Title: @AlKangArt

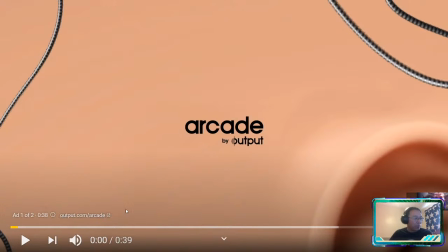Now, the one thing I wanted to ask you guys about is as the priest is turning upside down. Did you catch that little hint that the incantation was creating magic? Let me play past this advert.
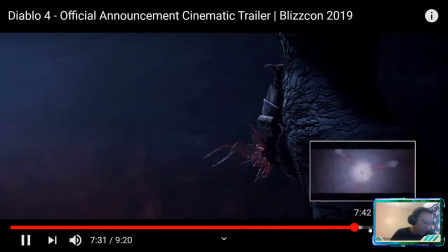There you go. I'll play it again.
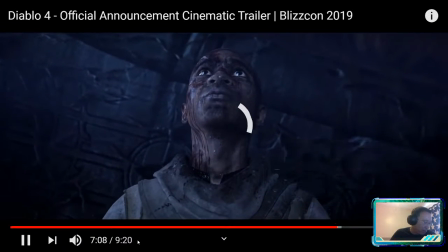Right?
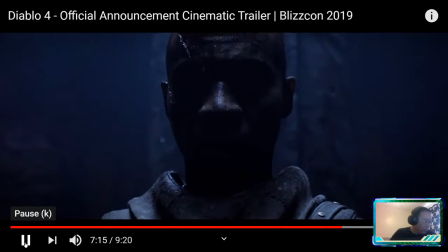Okay. So, this is a brilliant camera shot. I love it. He's turning upside down.
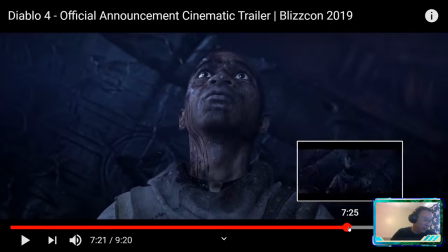See that little flare? I mean, this is a creative choice, right?
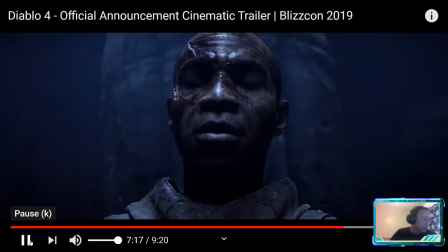It's awesome. And the camera blurs a bit, yes? See that?
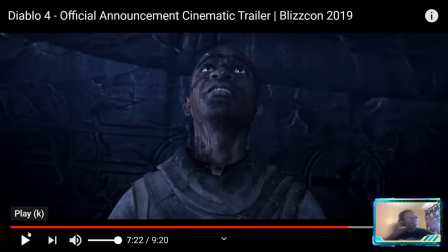Little flare. Tiny little flare. Tiny. And it's subtle. And we blink, we miss it. But it gives that subtle feeling that magic is being invoked, right?
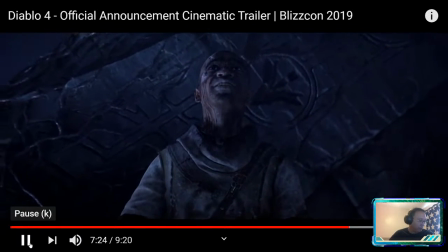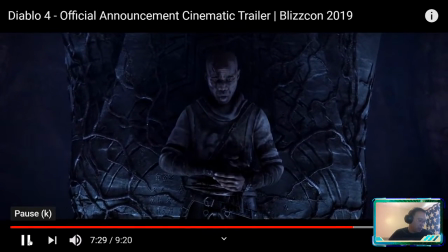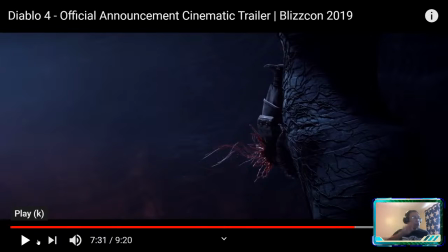This is a fantastic shot. I think it's the first shot where we see the full effect of the guts coming out. Now, most inexperienced storyboarders would lead with this. But do you see how much more powerful it is if we save that shot for our timid priest? Right, boom.
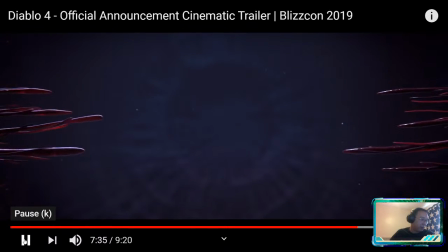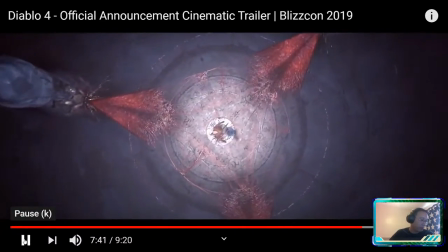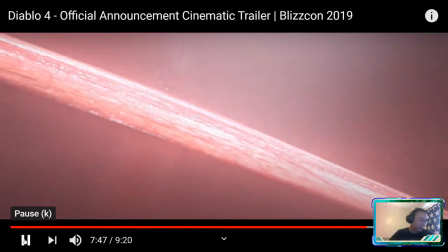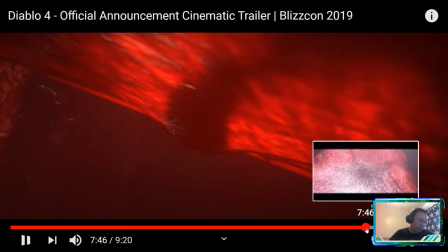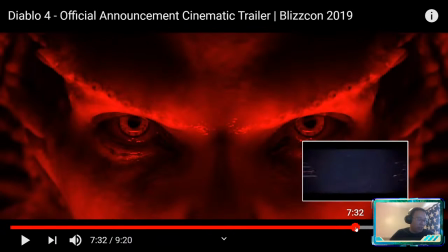So, did you guys see sort of the color work? What's happening with the color?
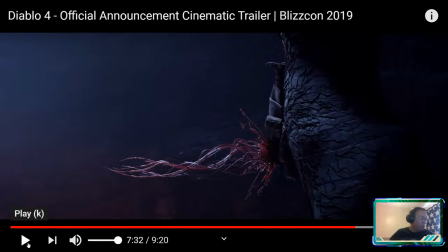That's super subtle, right?
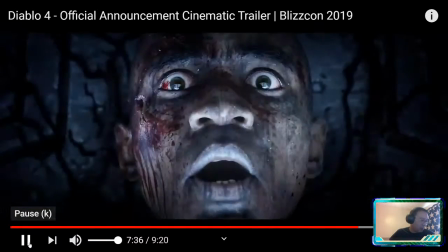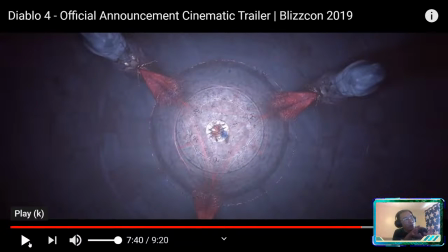See the slow reintroduction of saturation, right? And up until this point, everything was monochromatic and cool colors, right? It punctuates that moment, right? They look mainly red, yeah, but again, warmer colors, right?
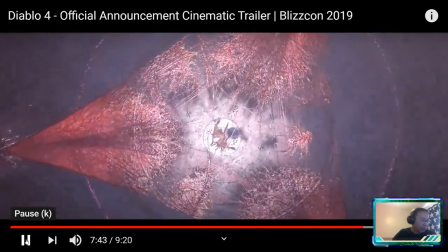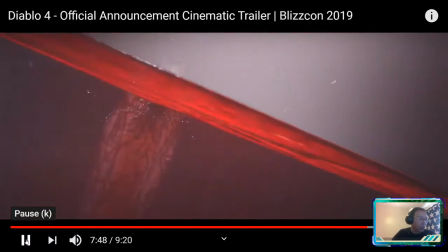Yes, the saturation does increase with Lilith's arrival. Absolutely.
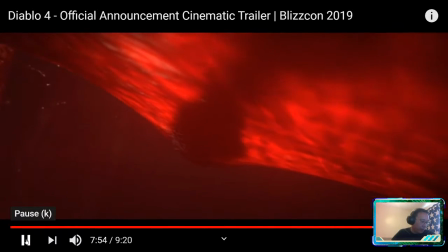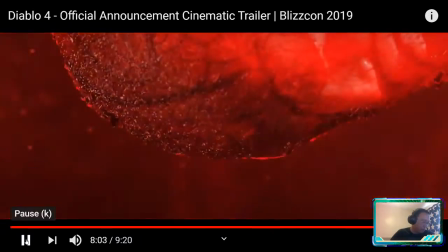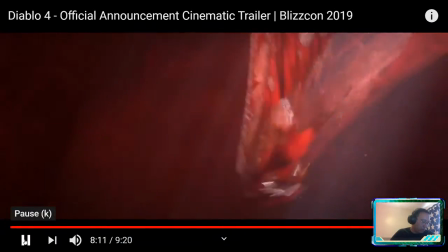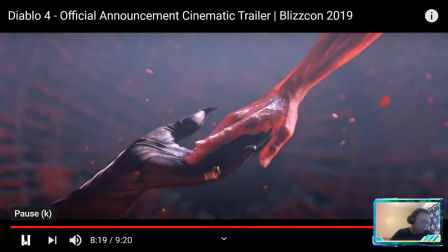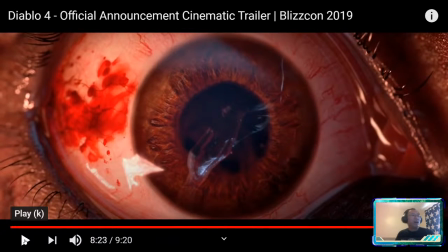That's fantastic. So we don't get the reveal of the name of the character until the moment the hand touches the evil priest's hand, right? And we got this bloodshot eye that really kind of focuses on that particular moment.
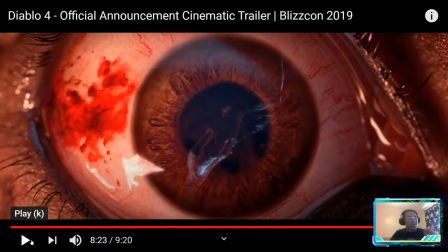It's fantastic. It's really brilliantly done. The one thing that I've argued in the past over that I would argue for again here is I don't really think you needed the flashbacks. In fact, I think the flashbacks took you out of this feeling that you're looking at a
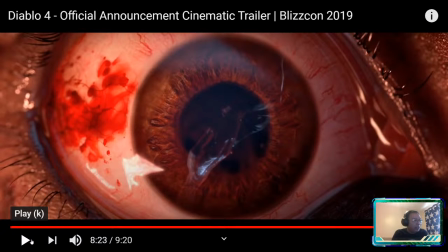self-contained event deep in the bowels of the planet. And then when you show a flashback, you're introducing the outside world. I wanted to maintain that feeling that you're trapped in this event that nobody else knows about, right? But the flashback serves the purpose to show how truly evil this Lilith character is. So this was sort of an interesting choice to me. And I think it's quite good, right?
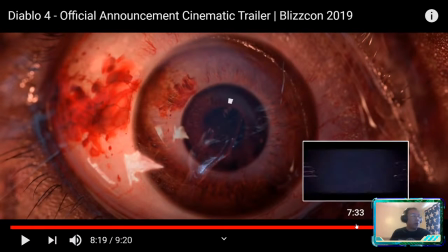So we've got, check this out, we've got tiny little pupil movements and dilations and things like that, right?
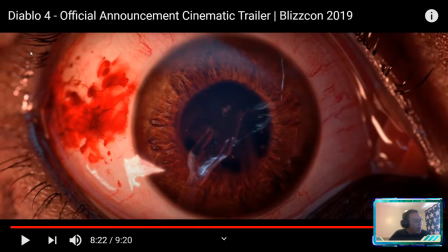Yeah. See the tiny movement in the eyelid, right?
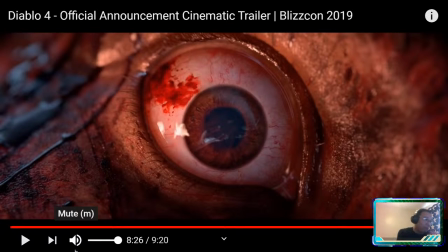And then all motion stops. So we know right from this shot that timid priest is now dead, right? But why did we cross dissolve to a different shot of the same angle? So I think that's kind of interesting.
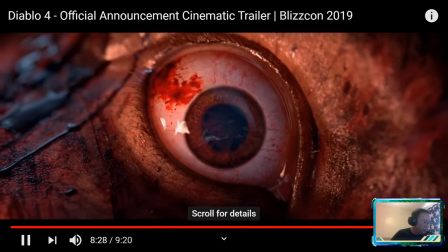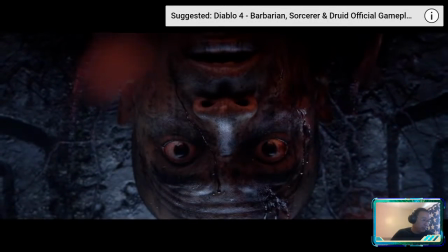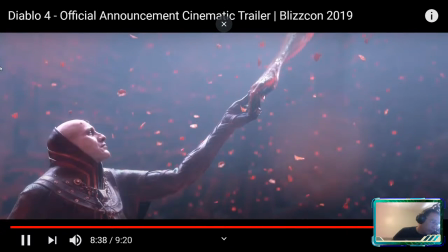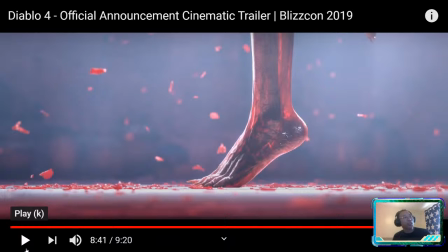Look at that. That's so good. What is falling to the ground? Blood petals. Yeah. Looks like rose petals.
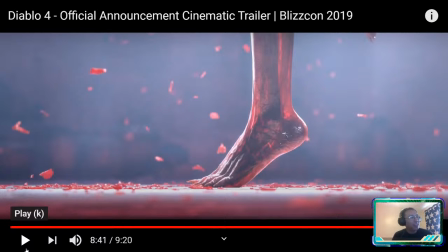Or confetti. Things that are generally associated with celebration. How ominous is that? That's just, oh my God. And yeah, it looks angelic, but it's not. How freaking cool is that? That's so good. Brilliantly designed. Brilliantly designed.
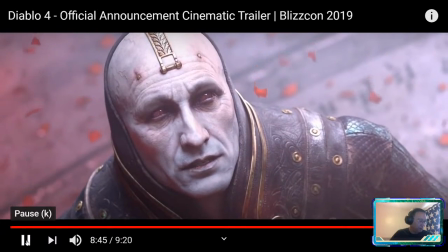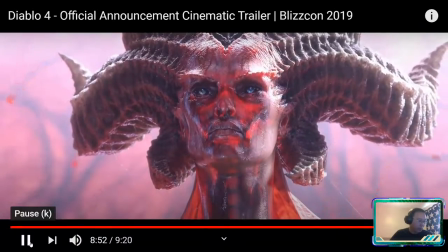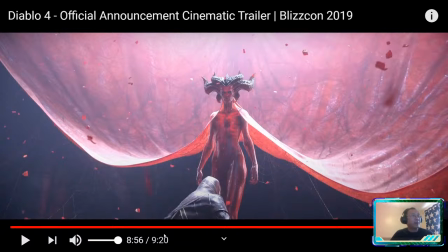Okay, a couple of different things. So,
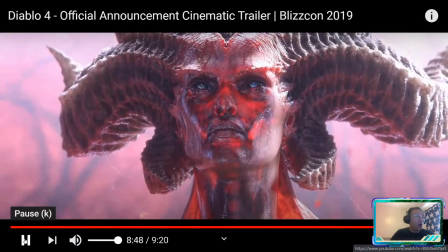the priest is arguably armored up a little bit, right?
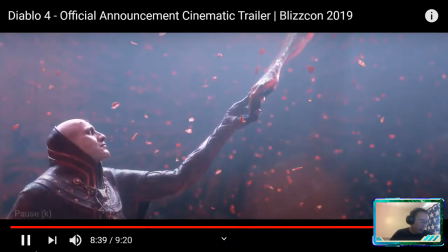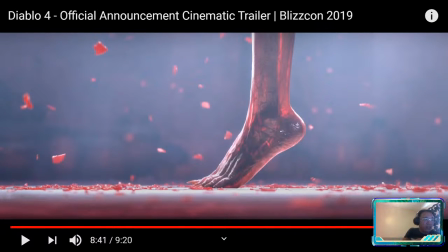So we have Lilith's barefoot touching the ground. Why make the decision to have Lilith wear nothing? Yep, Tom, you can take off. It's cool.
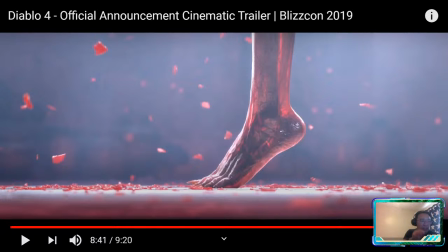Why the decision to have Lilith in bare feet? You could have Lilith arrive armored up. Most natural state, yep.
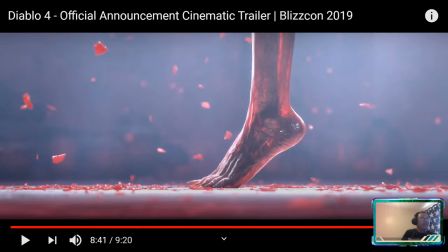Makes her seem more animalistic. Yes, partially. It's very primal, right? Very, very primal. Because you have nothing encumbering you from the outside world, right? Also, nudity is equivalent to vulnerability.
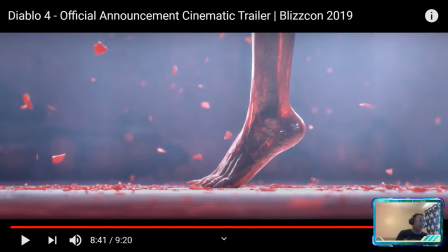So this is the other thing I think is a wonderful juxtaposition of ideas, right? Without armor, without clothing, arguably Lilith is the most vulnerable, right?
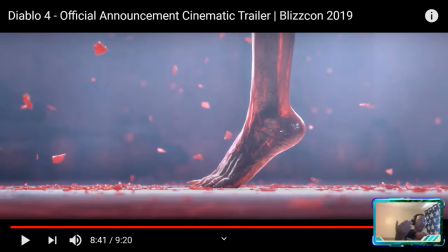And yet she's not. She's incredibly powerful, and any kind of introduction of armor will just make her even more powerful. So that kind of idea is very, very intimidating, right? That's why the Terminator worked as well when the Terminator showed up on Earth. Okay.
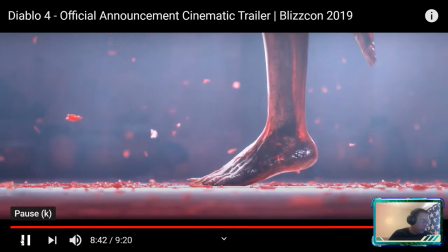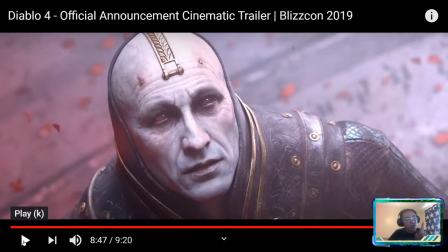Now watch the performance of Lilith here. Remember, an animator's in control of it. You guys will be in control of this. You will make these decisions. So when you get a performance note or you get a snippet of script, you might have something like Lilith arrives
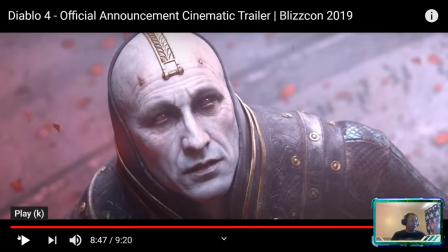and surveys her future kingdom or something like that. But you have to make choices as an animator to kind of build on that and enhance that.
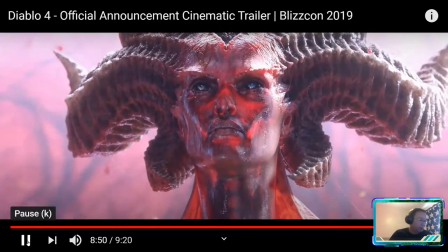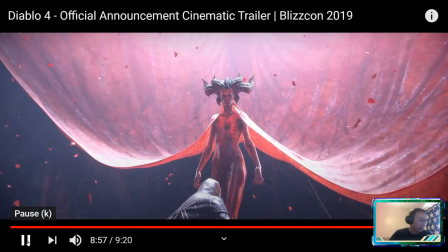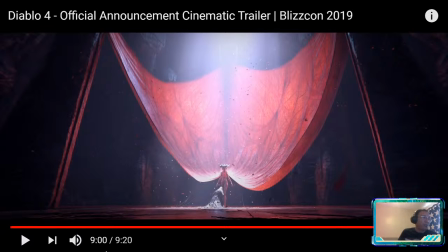So, did you catch that eye animation?